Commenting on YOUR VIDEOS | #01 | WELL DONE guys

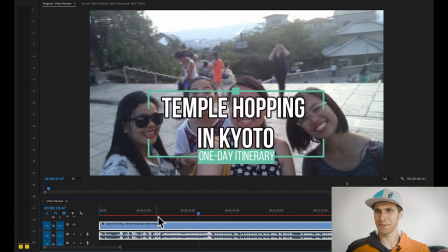[20:53]
Okay, yeah, the title as well looks nice, it's really nice, like the colors.
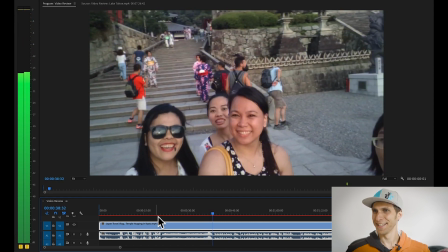[21:00]
That's funny.
When you were in Japan and...
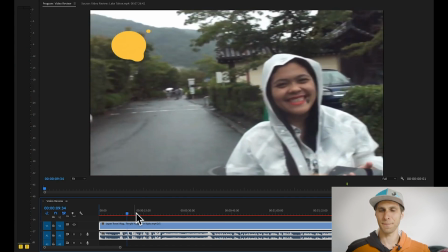[21:05]
Okay, something I noticed in the beginning is your audio, like the voice, the microphone. I don't know if it sounds a bit muffled. So how do you actually record? This is a genuine question. How do you record your vlogs when you, is it through your phone? Do you have a microphone?
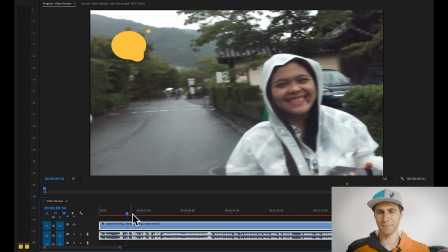[21:22]
Just leave me a comment down here and I might be able to help. Yeah.
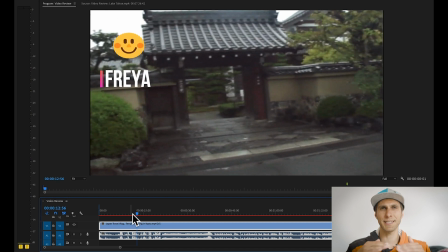[21:28]
There is some distortion or it's cutting out some frequencies. So there's something going on there.
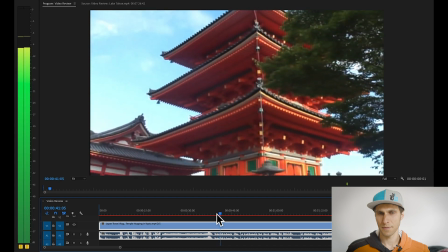[21:33] When you were in Japan and is looking for the best place to experience.
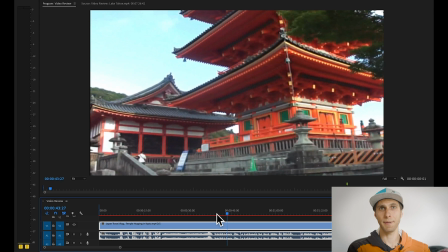[21:38]
So the audio of your voiceover sounds much better than your camera audio for some reason.
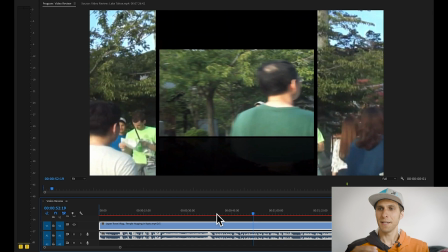[21:43]
Nice, as deep as well. It's a very informative video. I like it. That's the kind of vlog I would watch because I want to learn about the place, the costs and so on.
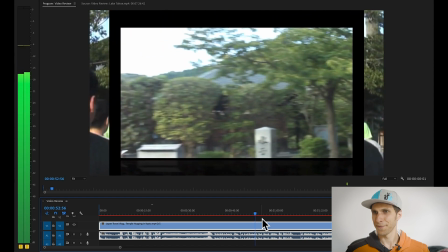[21:54]
So good on that.
Some shrines in Kyoto for just one day.
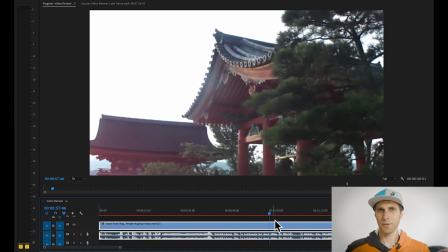[21:58] So if your schedule is quite tight.
Okay, thing I noticed, your camera is too shaky and you're moving all over the place. So again, that's the advice I gave before, and it's to
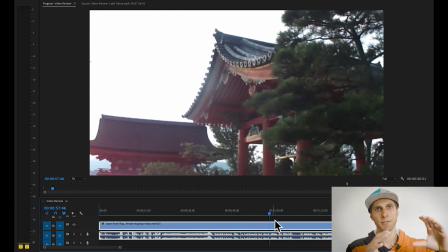[22:11]
hold your shot for a bit longer to the same subject. So it's better to do so than try to show me everything at the same time in 2 seconds and it's gonna give me a headache. So instead, you know, choose the temple, stick to the temple for 10 seconds,
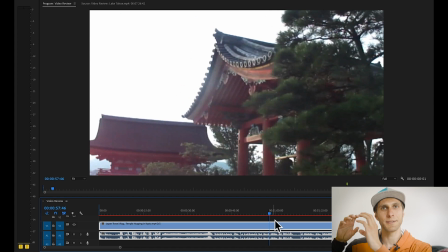[22:30]
then move around, show me some details of the temple and so on. So it's better to keep your shot steady than moving around and try to show me different things at the same time. And again, that's something I used to do a lot, guys. So it's just practice. When you're actually taking a shot, count up to 10.
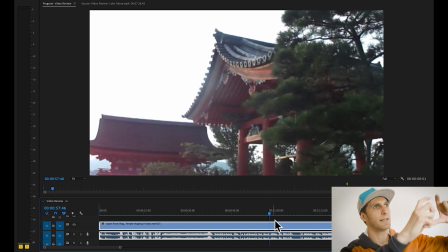[22:47]
So I have a building right there. I hold my camera for 10 seconds. I just hold it there. Then I've got my friend talking and I hold the camera 10 seconds on the face of my friend for 10 seconds.
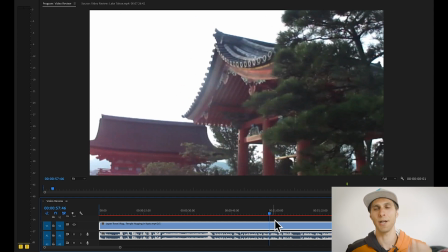[23:01]
Okay, so just really make it a habit to count in your head. It really helps when you are in the video editing process.
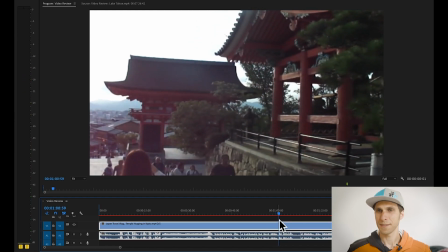[23:08] You can try this one-day itinerary.
See, it's very shaky here, so try to keep your shots steady.
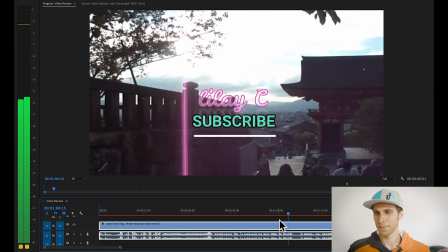[23:15] Before I start, don't forget to subscribe and hit that bell I did, I've subscribed. button.
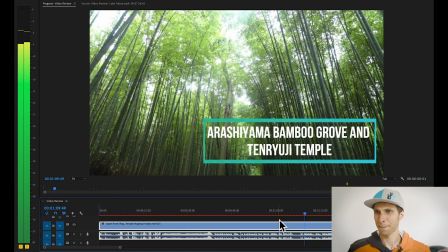[23:24]
Okay.
First stop, Arashiyama Bamboo Grove in Tenjo.
For instance, some photos work much better than shaky videos, like this photo works really nice with the title. You're showing me where you were and it's watchable, you know. We got to 2 minutes 07.
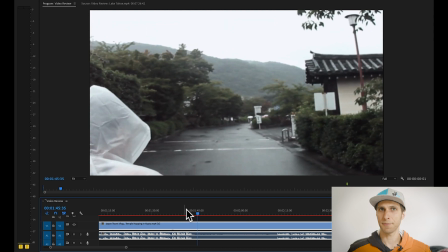[23:42]
This clip from 1:45.
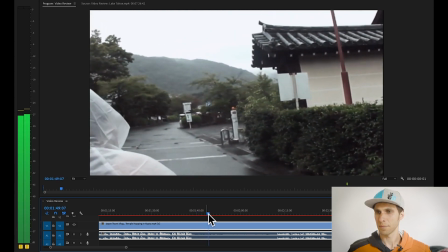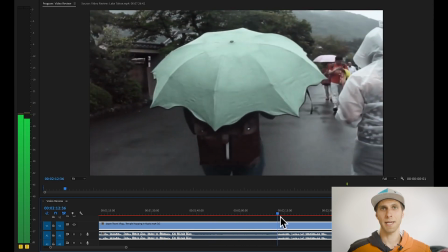[23:50]
So this clip lasts 30 seconds and there's nothing going on.
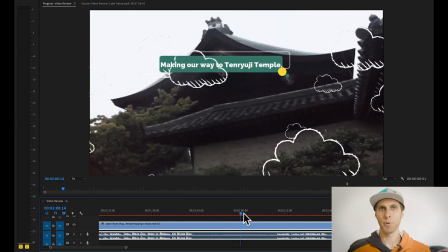[23:54]
Again, I'm just seeing ponchos and that's it.
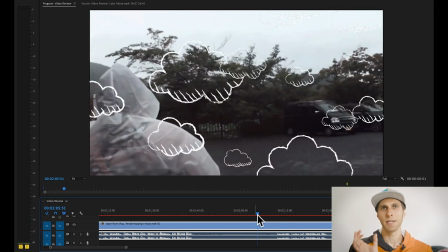[24:00]
It's shaky. So all this section is pointless to the story of the video. I would just chop it out, to be honest. I like the clouds, that's cool, but it doesn't help me with the story.
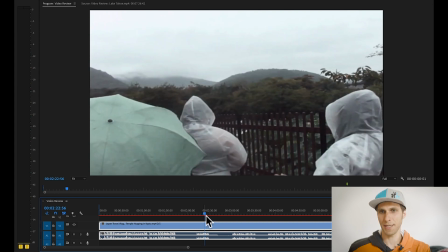[24:13]
Again, the old clip actually lasts 40 seconds.
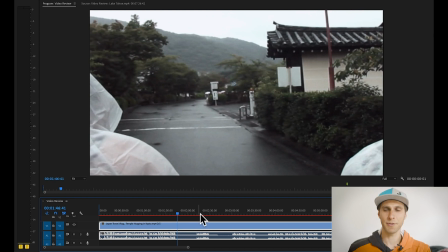[24:18]
It's very long. So here you start talking about the temple, and I would advise to show me the temple.
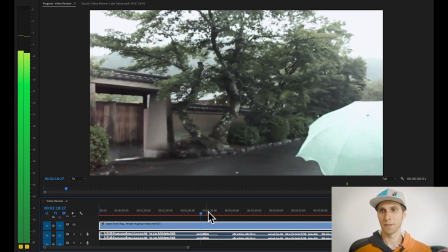[24:24] Part of Kyoto. After you explore the garden and the most specific area in Kyoto.
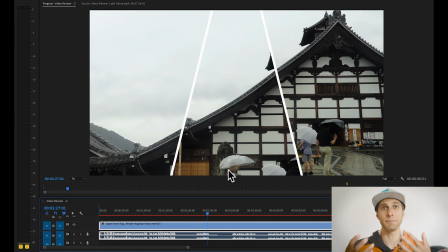[24:30]
Yeah, maybe more of these photos. That would be nice, and it would help me to understand the place and the history of the place.
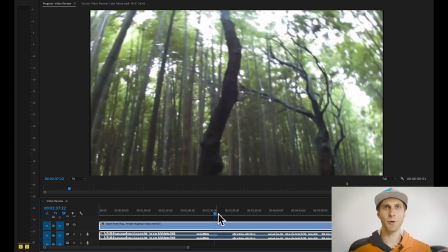[24:41]
Okay, avoid taking shots as you walk. Again, just stop for a few seconds, take your shot, you know, walk again, take another shot, but always stop walking, guys, unless you have a gimbal. It's very distracting to the eye. Okay, that was something strange as well.